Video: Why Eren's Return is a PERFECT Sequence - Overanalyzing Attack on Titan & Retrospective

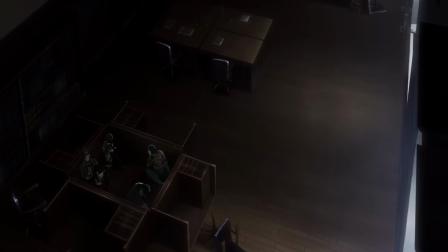[4:13]
Which leads us on to another scene where we see the soldiers cooped up in the HQ building.
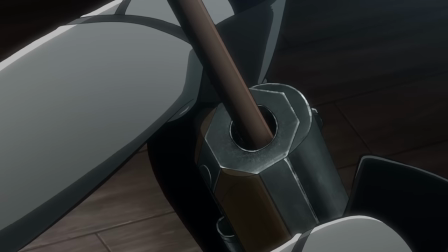[4:18]
Here too, we see the paralyzing fear they are in. Only here, we see one of them, again, I can't say the specific word, but take the quick way.
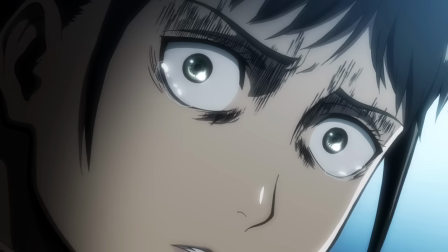[4:27]
Showcasing another way this extreme fear can manifest.
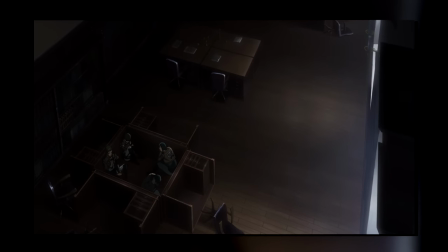[4:31]
It is a very, very small scene, but I think in this episode's overall narrative, which is very much about showcasing the darkest hours of this mission,
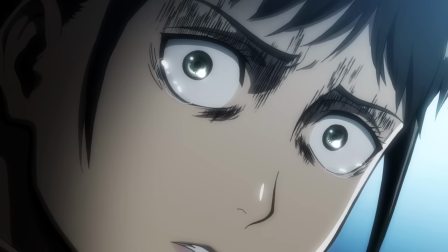[4:39]
it very neatly establishes that hopeless tone, and all the ways the young and even experienced soldiers try to cope with said hopelessness.
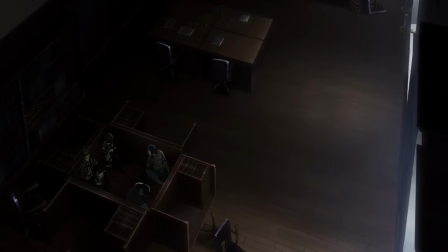[4:48]
And another thing to note here are the titan roars, which to me have always stuck out as much more monster-like than what they usually actually sound.
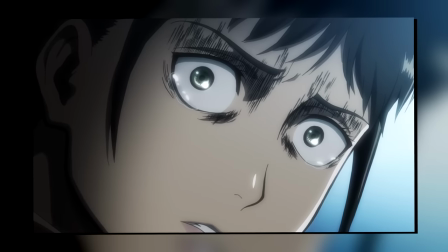[4:57]
In this sequence, I feel like the guttural sounds are much more in the forefront to accentuate those almost pharaoh-like tones in their screams,
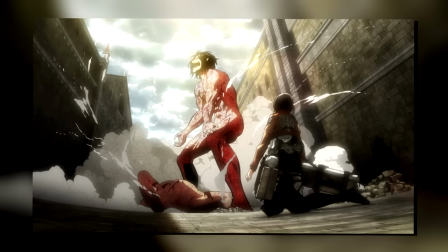[5:06]
which aside from the titan shifters' screams we barely ever see.
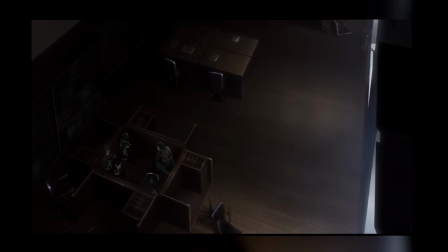[5:10]
Essentially, I feel like the idea here was to emphasize the horror-like aspect of the soldiers feeling trapped and a subtle
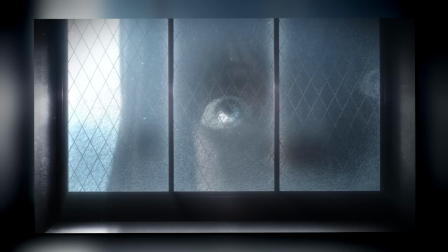[5:17]
change in how the Titans sound just to capture that typical horror vibe of a monster roar down a long, dark hallway.
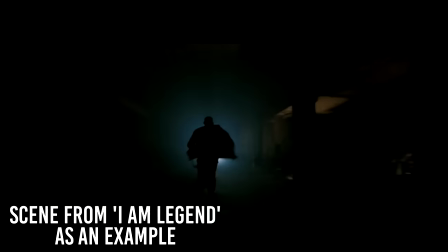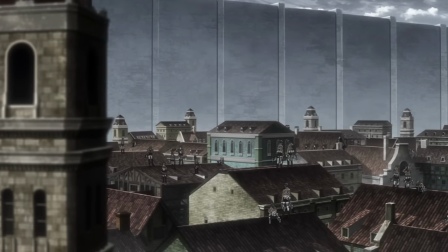[5:32]
Following this, we cut to Jean's squad who are basically sitting ducks as they are all either completely out of gas or running very, very low.
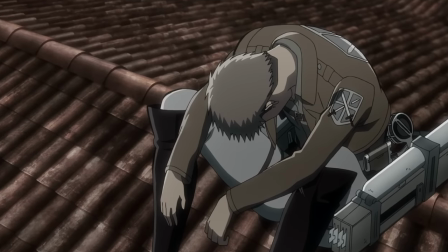[5:41]
Here too, we see another perspective of everything going on. As Jean says he can sympathize with their fear,
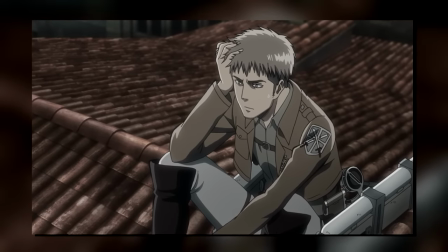[5:47]
but that he still sees the resupply soldiers who abandoned their mission and hid in the HQ as responsible for what is happening right now.
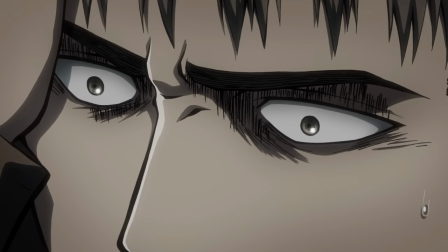[5:55]
Again, just a small scene to hammer home the idea that everyone is coping differently.
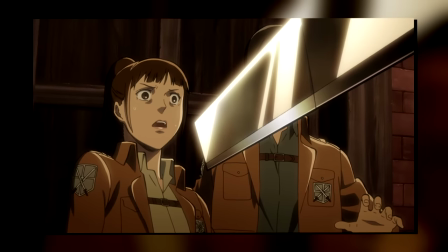[6:00]
Some blame others, some blame themselves, some try to find a way out, etc. etc.
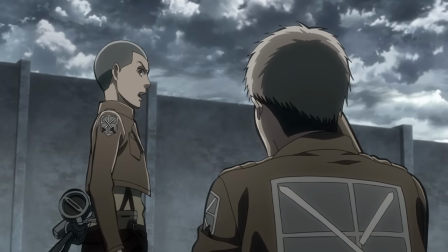[6:05]
And speaking of which, Connie then speaks up saying that they must take on the Titans since, at this point, there is literally nothing else they can do.
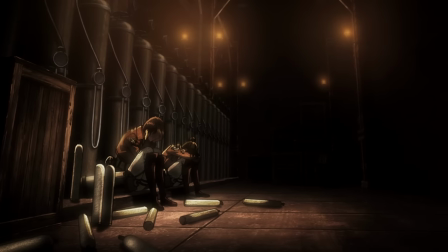[6:14]
This is one of those classic war story tropes that are always interesting to explore. Because yes, at the end of the day, what is better?
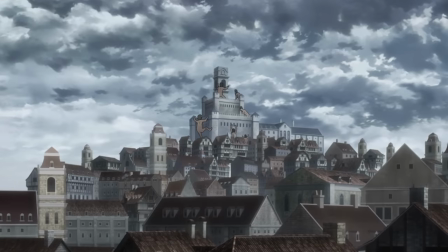[6:22]
Sitting back and just waiting to die, or going out fighting even if there is even the slightest chance of survival?
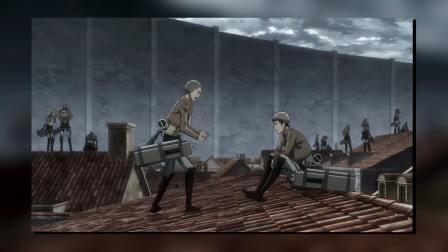[6:29]
The easy and logical answer is of course the latter. Even if it is a 1% chance, it is still a chance.
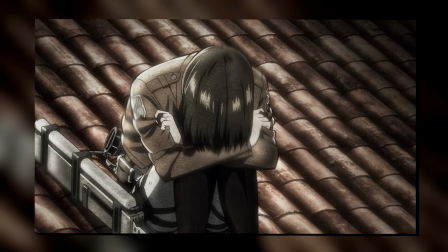[6:36]
But fact of the matter is, when you're terrified out of your mind, it is much, much easier to pick the former.
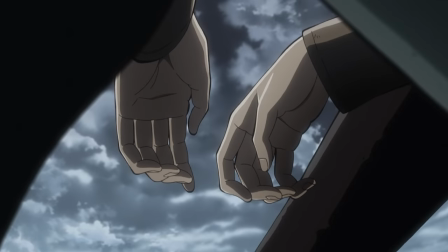[6:43]
And Jaune identifies just that. The soldiers are paralyzed with fear and such a mission in their state of mind is simply pointless.
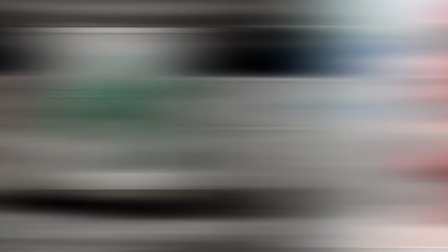[6:52]
Remembering that Jaune's plan was always to end up in the military police, and that if this attack had happened literally the following day he would've been fine,
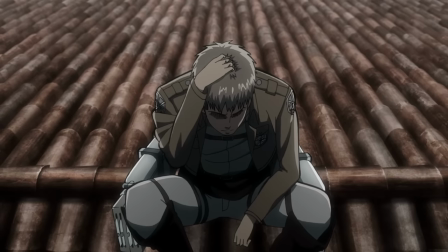[7:00]
it's no wonder that his spirit too is somewhat crushed.
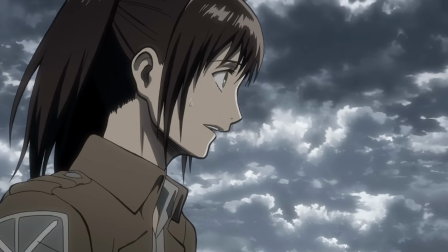[7:04]
And that is even further reinforced as we cut to Sasha joyfully trying to keep spirits high.
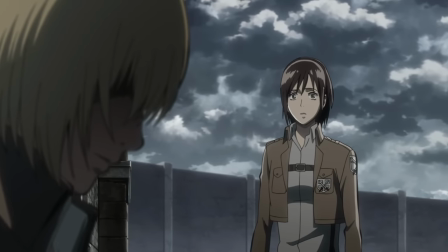[7:10]
But as she sees Armin, even her enthusiasm is gone in a split second.
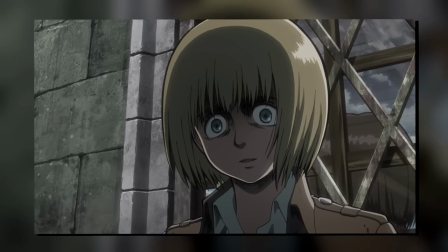[7:16]
Because it's pretty clear that even her closest friends who'd usually support her calls to action are crushed.
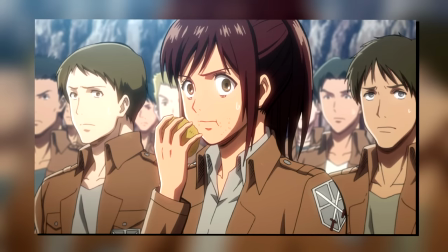[7:22]
And I think with scenes like these, all the wacky stuff we've talked about with Sasha's character finally sees a payoff.
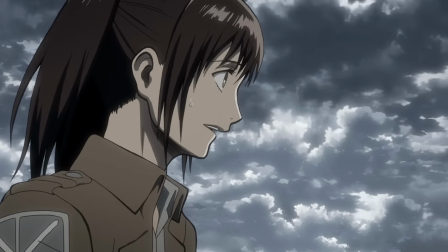[7:28]
As in this case, the entire purpose of her trying to keep spirits high is just that.
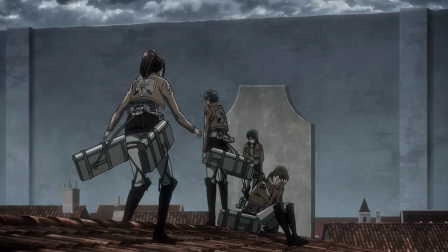[7:34]
To show that they are in the deepest depths of despair. No amount of wackiness or cheering will change that.
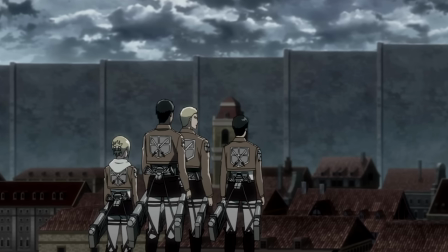[7:42]
Though we then get a particularly interesting scene that really stands out in retrospect.
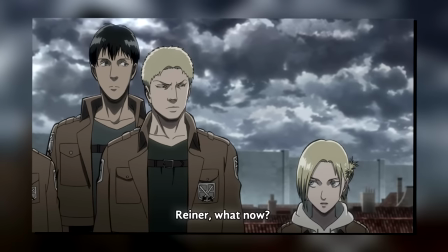[7:48]
As we see Annie ask, Reiner, what now? On initial viewing, as we heard in episodes before,
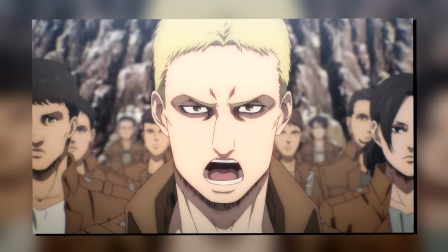[7:54]
Reiner has always exhibited naturally strong leadership, so you just take it as them asking for guidance, right?
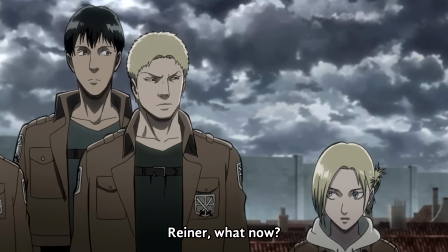[8:01]
Well, in hindsight, what if Annie's question here is actually, so are we going to breach the wall now?
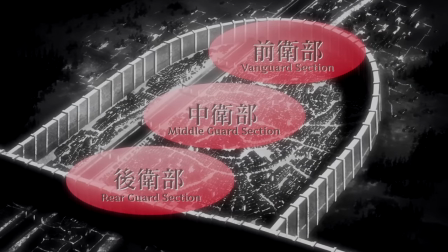[8:09]
Remember that just trust was breached, the wall itself is still perfectly fine.
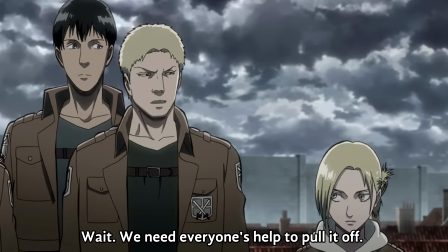[8:14]
Reiner of course just responds by saying to wait and that they need everyone's help.